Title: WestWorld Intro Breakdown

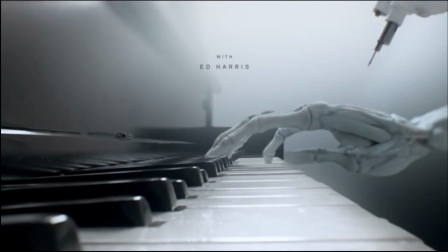However, just as that comfort started to set in, we are ripped away from it yet again and shown that it is working on a hand. Normally, looking at a skeleton hand would invoke some sort of negative emotion or reaction for a split second. I do get that visceral response at seeing basically a hand with no skin on it.
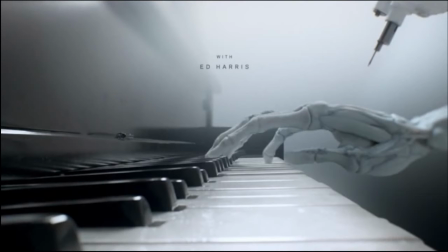However, as it moves, the movement is what becomes the force that draws a line between the unfamiliar and the familiar. This was such a fantastic choice. The music that we're hearing and being played essentially by the robot, but being played back in a very human way.
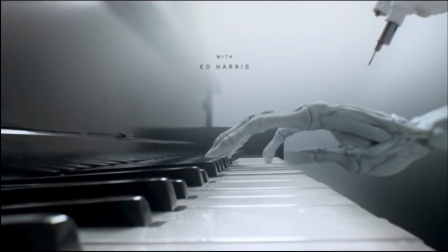They could have easily put in an awful Pico speaker and let all that tinny distortion give us all a headache. But instead, they're making music how we do. Also, the lines and focus to the horizon is repeated a lot in this intro, and it's such a great thing to see.
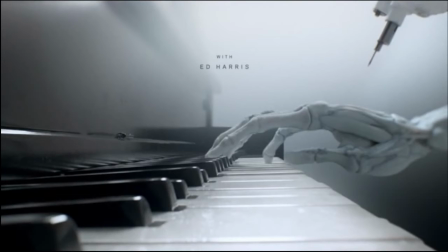My eye is encouraged to explore all that is in the front of me, and it tempts me to look farther out, to go farther into the background, to look past what is being presented to me right up front, perhaps pulling me farther away from the center of the park. Now, the word breathless instantly snaps into my head at the 37 mark.
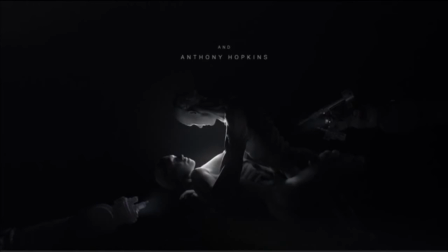Again, the shot is lit in the center, pulling the eye to focus on the two hosts. The shadow obfuscates the robots pulling the strings, so to speak. Now, the light between the two hosts is more intense in the chest area, and between the lighting and how the hosts are holding one another, I get an odd sense of comfort and familiarity at watching an act that is very much human.
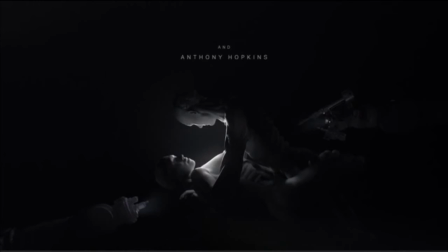I don't oftentimes think of robots having sex or falling in love. Those are, for at least have been, solely human characteristics, but here we are shown that that may no longer be the case.
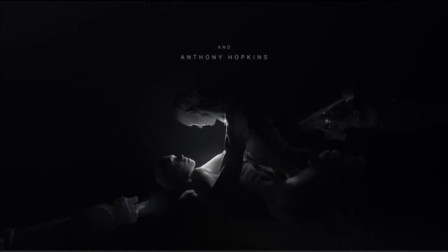The lines between synthetic and natural are blurring ever more. Now, as the intro rolls forward, we are now watching it flex a little bit of its muscle.
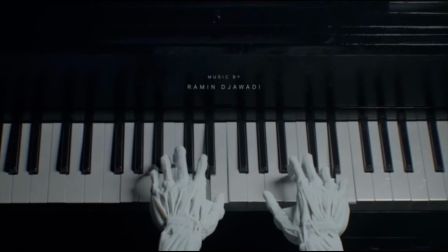We see two hands now playing the piano, and then we get a close-up of the two hosts that are intertwined.
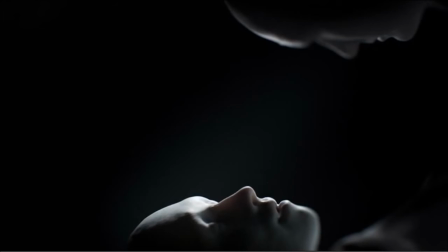In what almost feels like an unnerving sense of self-awareness on the part of the intro, we are removed from thinking about the hosts and the replication of human behaviors and actions by seeing the eye reflect the desert again.
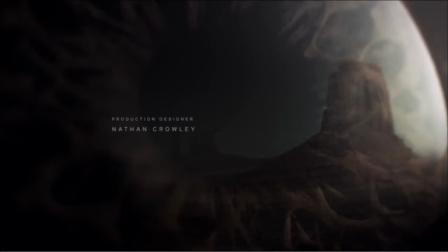And I will get into that here in a little bit coming up. Around 51 seconds, the tone of the intro completely changes.
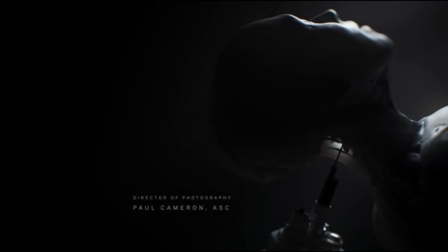The same robotic arm that we watch construct beautiful human forms has more to it than that.
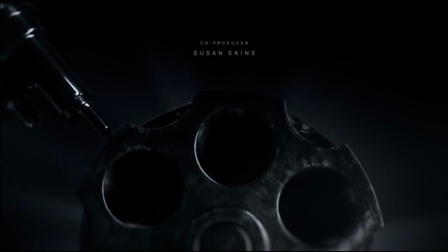It can also make weapons. This feels so much like a turning of the blade. This is the ice bucket moment. This is blatantly screaming out, don't forget, there is serious danger here as we see it fabricating the cylinder of the revolver.
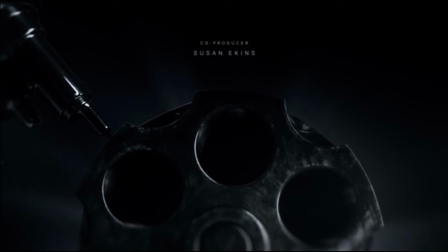There is no mistaking this for anything other than a gun. Again, ripped out of the comfortable human moment that being held at gunpoint. It's like driving down the road at 55 miles an hour just on a nice lazy stroll on a beautiful day, and then all of a sudden full stop with a gun pointed at your face.
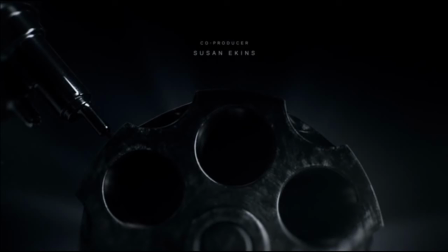It is just so shocking and just so sobering.
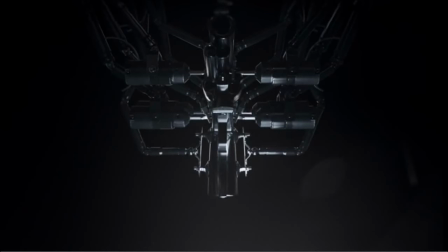Not only does this intro change tonally right here, it also changes musically. The music starts to become more complicated, more intense, and yet it will throw in the hauntingly familiar melody now and then, but it is overlaid on top of a very complex piece of music writing underneath.
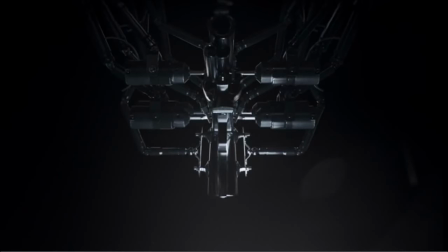As the music gets more complex, I feel like I am reaching out for that familiar melody just to give me a sense of familiarity, something to base myself off of, like a cool glass of water on a very hot day. The time between the music and the visuals has been totally on point for 56 seconds so far, but now they're just showing off.
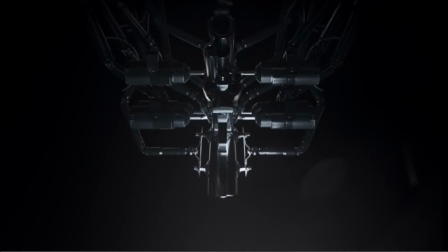This music is intensifying, and with that, we are again greeted with a sobering reminder of danger. But now the gun is being held onto by a hand.
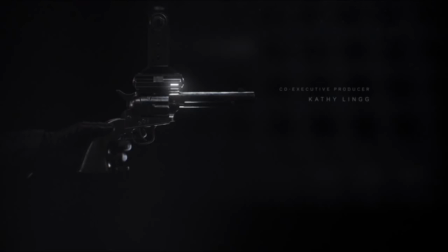To me, this says power and focus can be wielded by anyone, regardless of what they choose to do with it. It requires a commitment, so you better hold on. Around the 1 minute mark, we are shown a very powerful image and is delivered in a 1-2 style punch.